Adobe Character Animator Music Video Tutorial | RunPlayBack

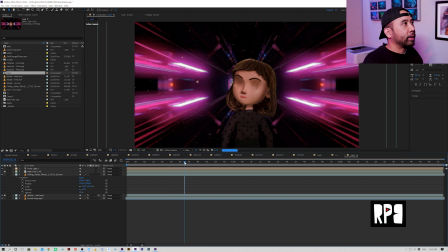7:11 And you can see with the medium that I added a little bit of
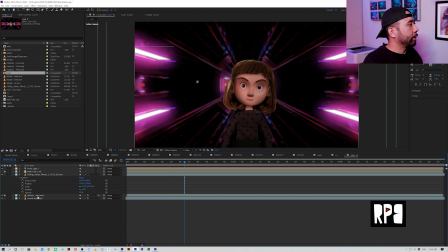7:17 a camera blur to the background and the camera blur was simply a Gaussian blur so I don't really use the I find this to
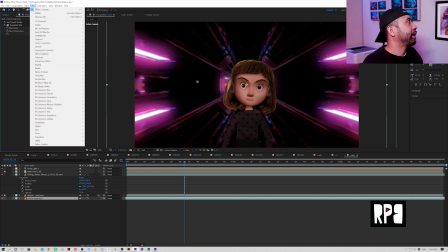7:29 be the fastest blur you get a better effect I think with the camera lens blur but it just takes really long to render so I don't like to use it a lot and
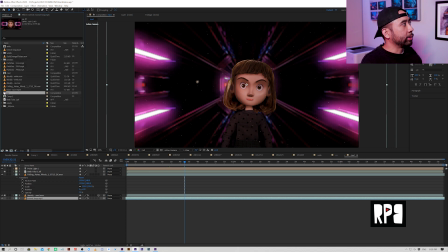7:40 then I did that with the close-up as well so So,
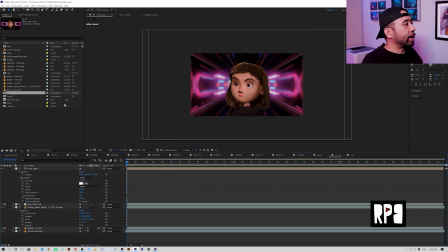7:46 three comps, and these were my three camera angles that I want to incorporate in the final music video. You can also see that I added some of this falling ash over here.
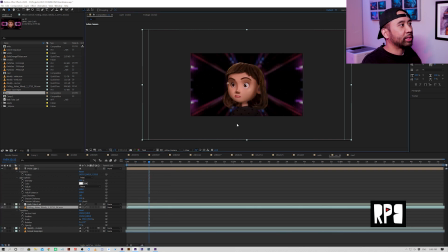8:02 So I have some elements of foreground elements that are happening. So I have this really subtle falling ash. Oh, another cool thing that I did for the character is
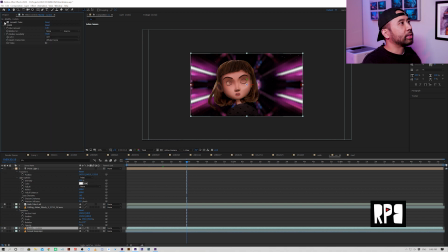8:16 obviously did some color correcting with Lumetri. And then something called, I believe it's Real Smart. I think it's Real Smart. RSMB Real Smart Motion Blur.
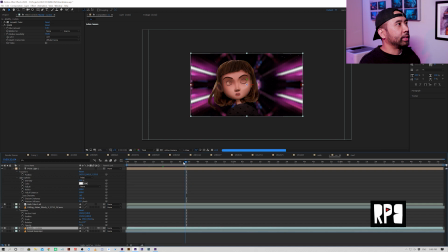8:35 And what this does is it creates some motion blur. to the characters and You know that you won't necessarily get from within Adobe character animator or from you know After Effects motion blur so
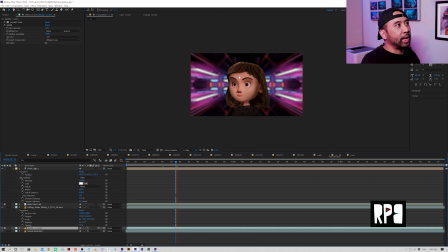8:52 when you apply it It adds that like you could see this really subtle motion blur to the character So whenever she moves when the hair moves or the eyes move it adds another Layer or another like illusion of like camera movement
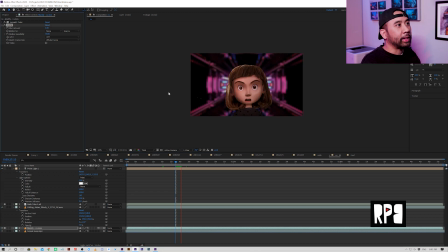9:11 so that's something I like to add it's very subtle but I like it and it doesn't take up too much rendering time so this
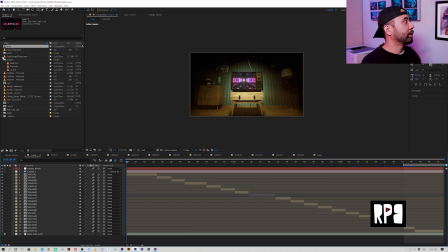9:18 is my comp for After Effects it's not uh super organized so please don't judge me um but uh it makes it makes sense so to me at least um so
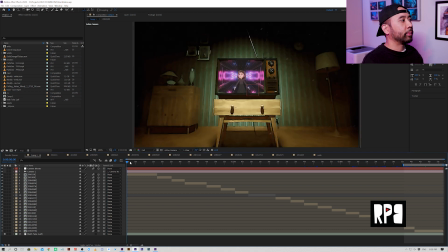9:32 you could see so the concept that I wanted to do was sort of like these vintage TV sets, right?
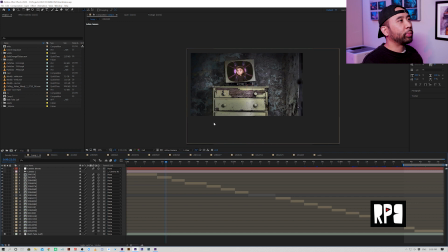9:40 And I wanted to put the puppet inside of these TV sets. And the lyrics are really kind of like about different characters and different situations that they're going through.
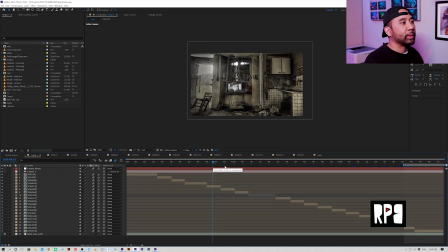9:52 So I kind of imagine that each of these backgrounds tells a story about the character, right? Not the character of the, you know, of our actual animated character, but the animated character and Beth,
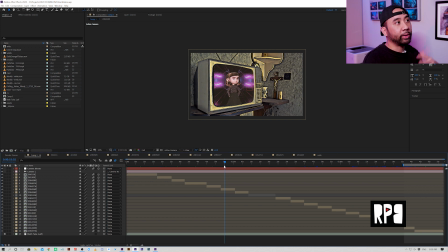10:09 you know, which is the avatar for Beth, Beth's lyrics, actually Billy Corgan's lyrics, but Beth, you know, performing the lyrics is sort of the unseen narrator in this story, right? So So the backgrounds are also a character and they really tell the story of the song.
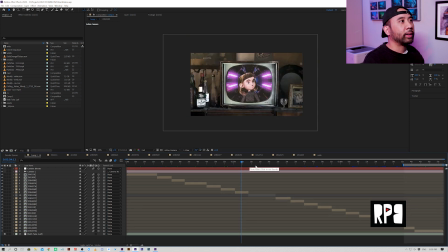10:28 And so, you know, I imagined that wouldn't it be cool to put the character in these different scenarios? Now, the thing was, you know, obviously the character wasn't doing anything super complex in terms of animation.